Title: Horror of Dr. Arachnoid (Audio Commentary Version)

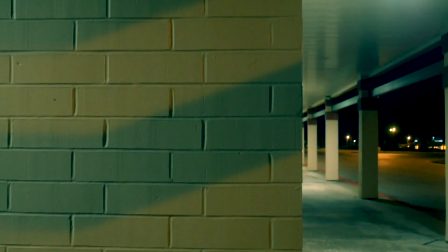This was the first film he was ever involved with, but he was a co-worker of mine from across the street from this Gordman's at J. Seating Hobby.
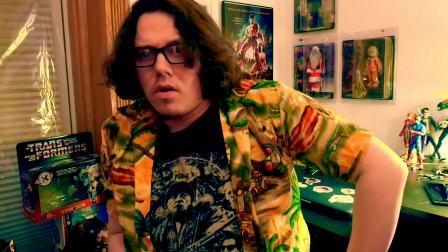and I just like one day it was actually I had suggested to him that he play Dr. Albert Arachnoid but then
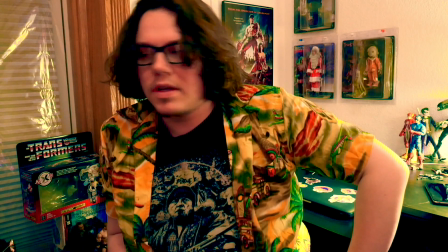when we got there Cody was able to show up because I did not think Cody was going to come so I was like okay well my backup is Dagan can be Dr.
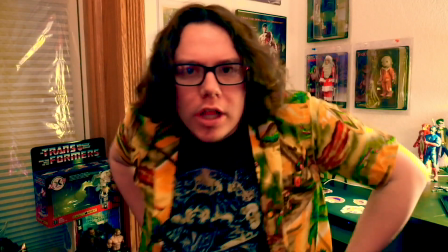Arachnoid and he was going to just be like the human version and I would yet again play the spider version but then Cody
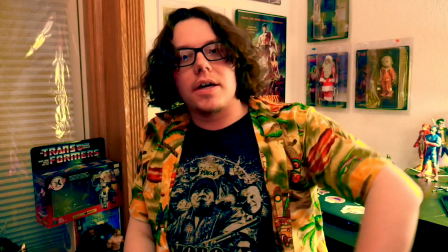showed up so then Dagan was still there so I'm like hey do you want to just get killed so then we filmed his death scene there and then he would
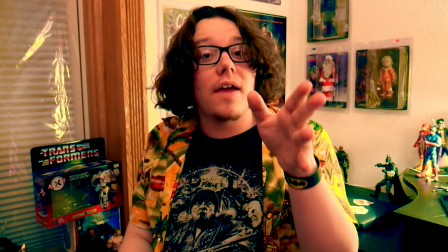go on to later become like my primary cameraman for, like, most movies going forward after this.
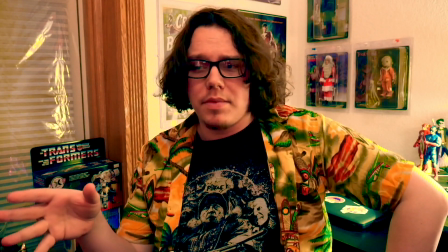The yellow Hawaiian shirt is one of the lesser favorites of mine,
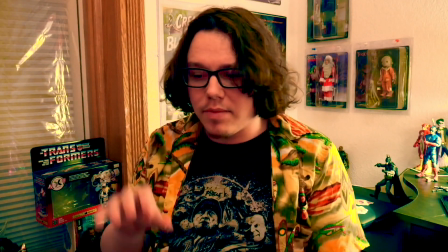but it felt summery, and this was, like, a very kind of hot, sweaty movie, so I wanted to have that summer vibe in there.
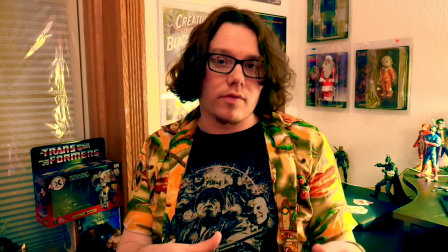You've got to mix it up. You can't always wear the black or the blue one. These little bits here, initially, so we filmed all of, like, the arachnoid scenes,
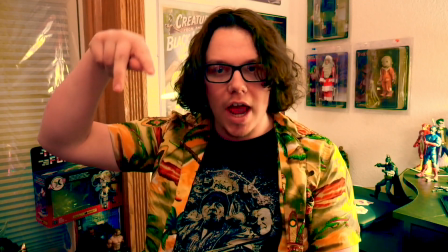and I put them together, and I'm like, okay, this movie makes no fucking sense at all because this had a very slim script.
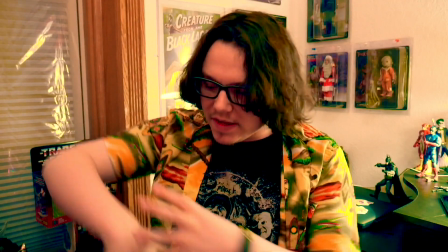There was no dialogue written beforehand. It was all improv, like every bit of it.
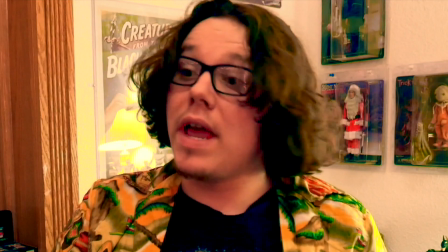Even the opening with Albert was like improv. We just like made it up as we were standing there.
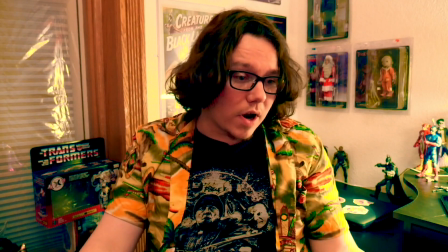And so I put the movie together and it didn't make any sense thematically.
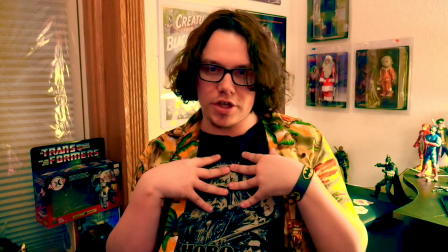And granted, none of the Dante Graveshow makes much sense, but it needs to at least like kind of seem like we attempted to have a fluid narrative.
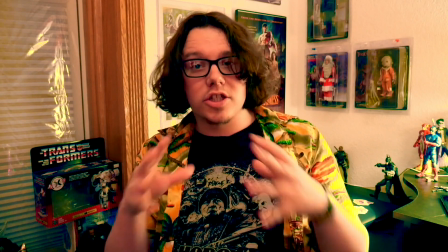So instead what we did was
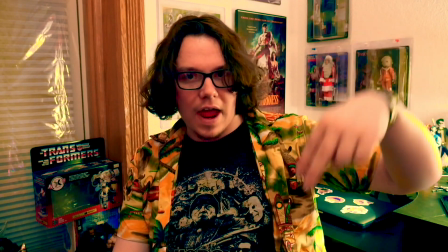I had written extra scenes where Dante and Barry would be like discussing and putting the whole case together and they'd bring out the map and like find where the barn is and like all this stuff and I'm like
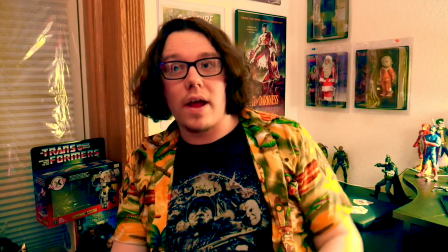once we put the movie together it was like 45
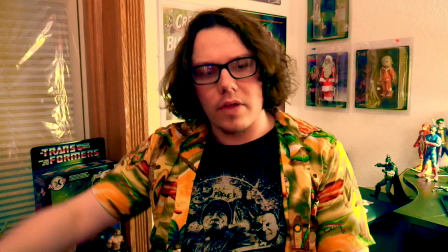minutes would be how long it was and at the time that was like very long for a Dante Graves episode so I was like okay let's fucking dial it back and in one evening
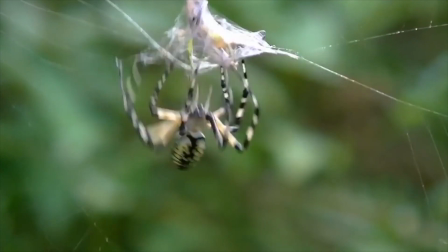I sat here and filmed all of the Dante stuff in the office of Dante Graves' apartment and then yeah and this garden spider footage um
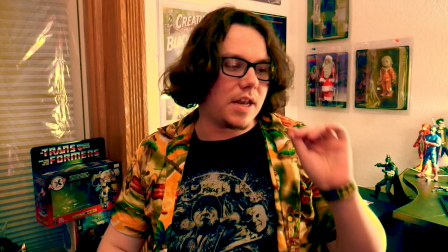dr arachnoid isn't a garden spider he's a hagna
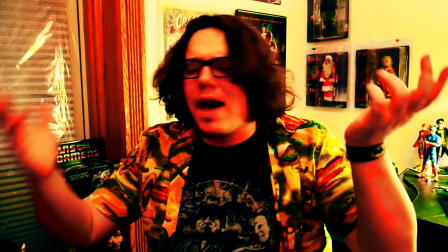giant wolf spider um if you look up what those are they bear a striking resemblance to him and he
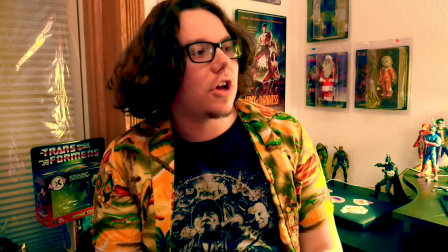also i i wrote the character to behave like how a spider would if it suddenly became human shaped
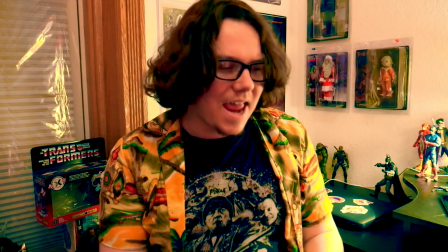and i really like spiders and i'm really interested in them as animals so i try to kind of infuse as much of that in the performance as possible and i'll get into a little bit
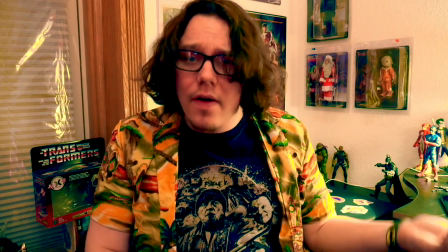more more later but the garden spider footage we just threw in there because I wanted to have all sort of spiders represented and that footage was just taken from a YouTube video.
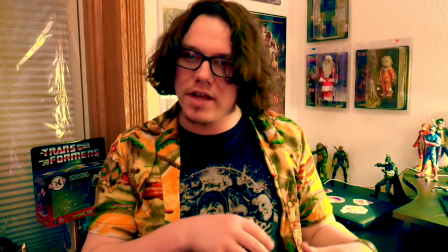I wish I would have credited the person. I think I do in the credits, but just public domain footage, so I used it.
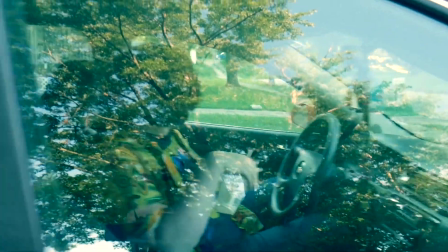But yeah, it was really good footage too, so thank you to whoever made that. My friend Mason's working the camera here.
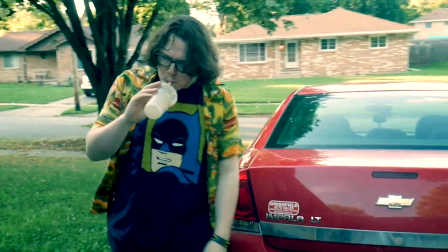This is before the days of Dagan being the exclusive cameraman. You can see this scene.
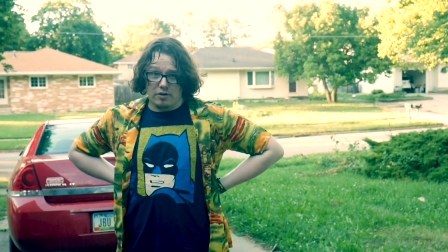I am so sweaty. It's so hot.
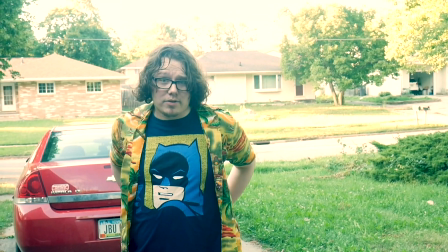Like, the hotter it gets, you get down to the basement, and it's like you're just suffocating in heat.
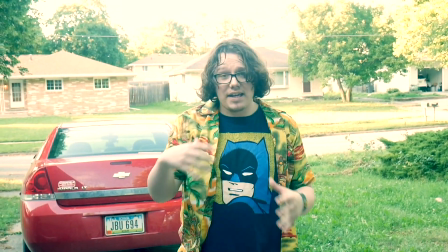And, yeah, this scene also is what I think attributes most of the length to the movie.
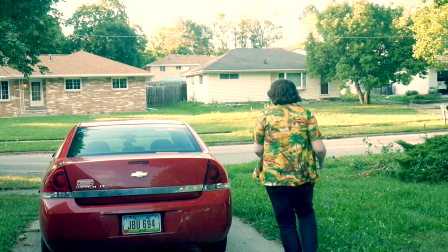But I think it's important because it establishes quite a few things.
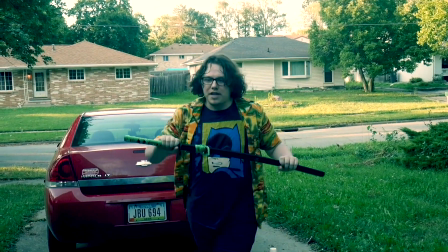One is Dante Graves is actually somewhat of a competent detective, or at least, like, he's very eccentric, and his methods are very stupid and dumb.
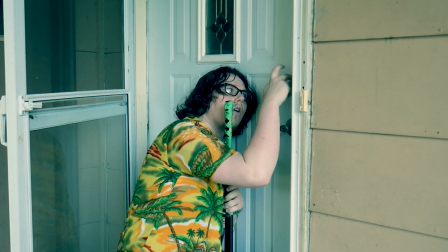but he does technically yield successful results. And that's kind of always been something that I thought was important to have with the character.
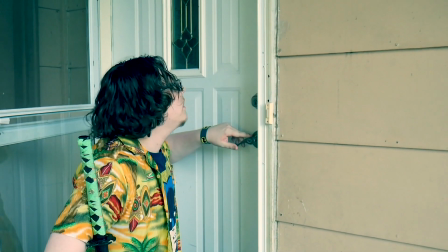I also wanted Dante and Barry to have a more defined relationship in this movie.
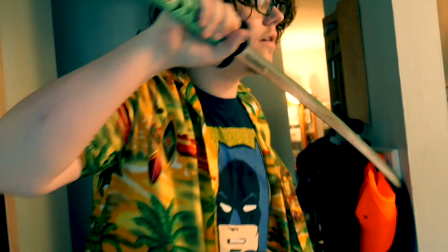So we had to get over the fact that in the previous movie, they both tried to kill one another, and in the movie before that, Dante tried to kill Barry, and also the sword,
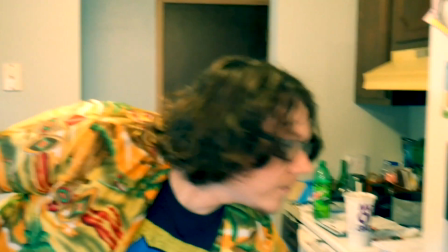just for a bit of continuity. And in the book, Dante did carry around a samurai sword, just because he thought it was cool, but he had no idea how to use it.
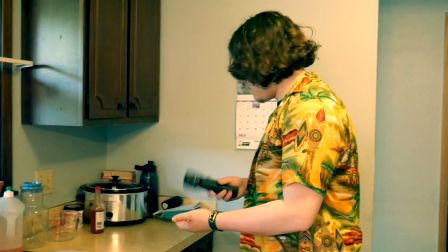There's the Tabasco sauce and the orange juice, actually, on the counter there. I've never noticed that until right now.